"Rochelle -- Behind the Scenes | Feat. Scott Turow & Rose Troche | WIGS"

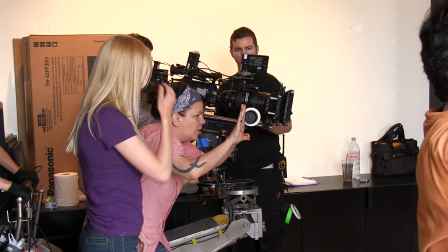Action.
So I'm here in a little touch of the window. We sort of decided to approach it in this kind of stylized way and And really, you know, when you use the split screen to sort of compare these two women, they're just, it's not like they're very different.
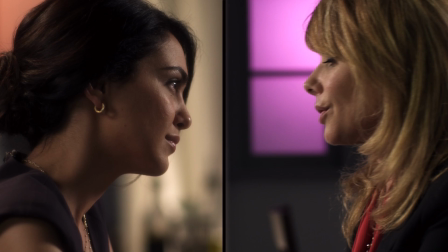They're just two women in different decades of their story. Yeah, I found Ruth's approach to it really interesting, and particularly just seeing the similarities between the two characters and using the split screen to make what is a very long scene
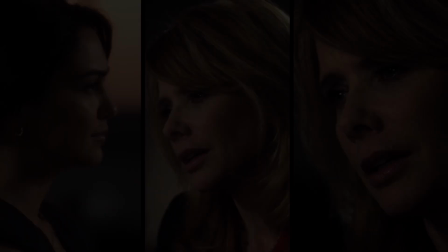with two people across the table from each other more visually dynamic.
I worked two jobs to support him through business school.
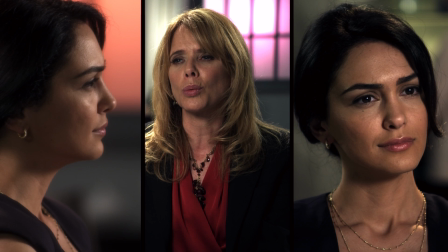I bore him two sons that I raised mostly by myself. I smiled through client dinners and disease of the week charity events that he had to be seen at.
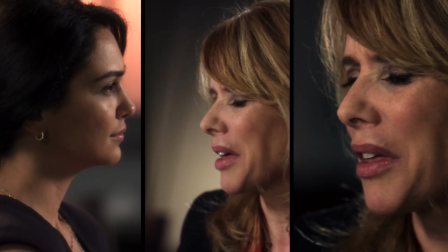I listened to his tirades about the idiots he worked with. I flattered his ego where he barely thought about mine.
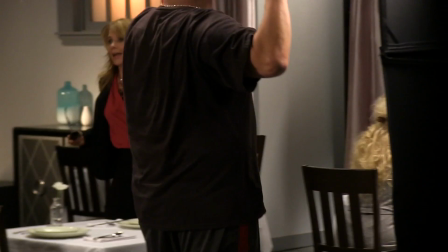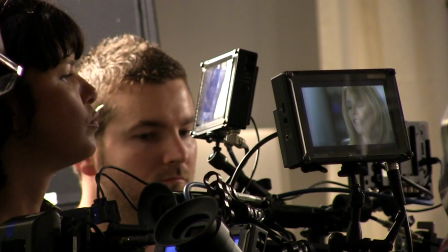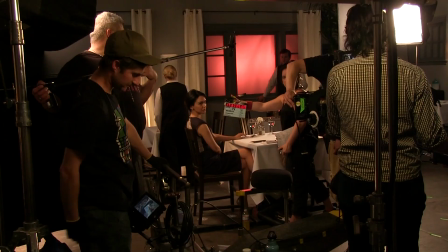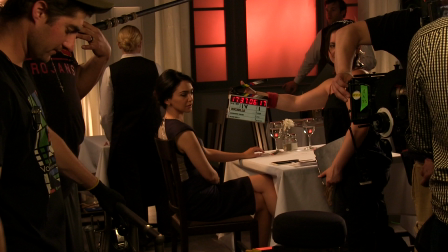We all know that this thing is going to happen.
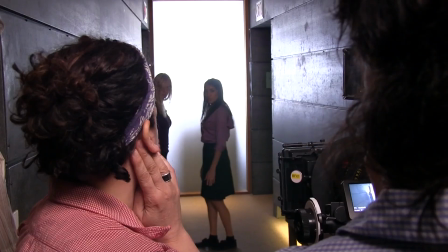We all know that we're going to like all stream content. like I watch things on my devices more than I watch them on my television at home so it's so cool to be here and to see sort of a level that this is working on like you know having done series television and
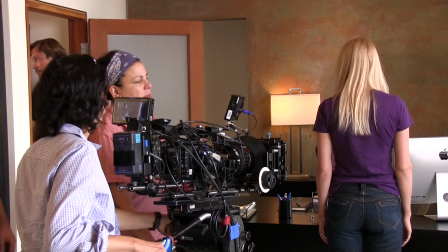like it's really it's really cool and like I think the energy around it is really
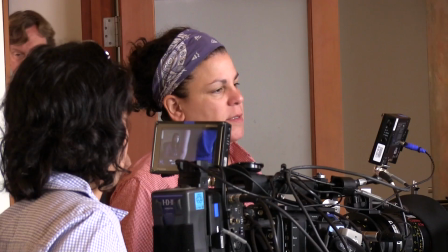really neat too and let's take a step over probably right let's split a little more Scott came to set one day he was really lovely he was so like what a great guy you know and it's interesting his process as a writer my process the writer is like so different than his he sort of goes he looks in a novel head like his you know he's like
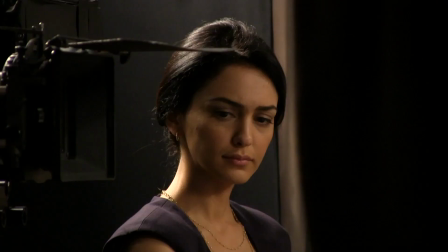he's like it's prose mine's always dialogue you know and it was very interesting to talk to him about like you know like where
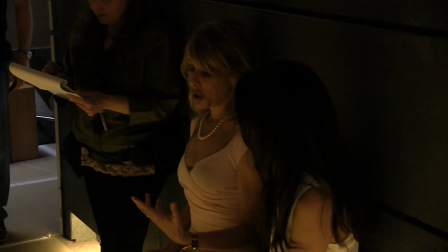he begins or that I think that this I think this this was this Rochelle I think used to be a play. It was just fun to like you know chat with him as well as him being you know we're both Chicagoans you know but
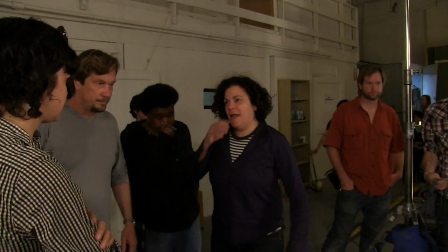in it as well as me being just such a really such a nice guy I think it's really hard to live in the United States these days and not consume YouTube.
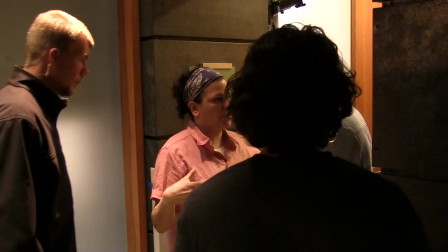As a matter of fact I was reading draft of a novel the other day in which the author has included links to videos that he's posted on YouTube. So this is a novel that actually incorporates YouTube. So that's how far things have gone. So yeah, I certainly see things on YouTube.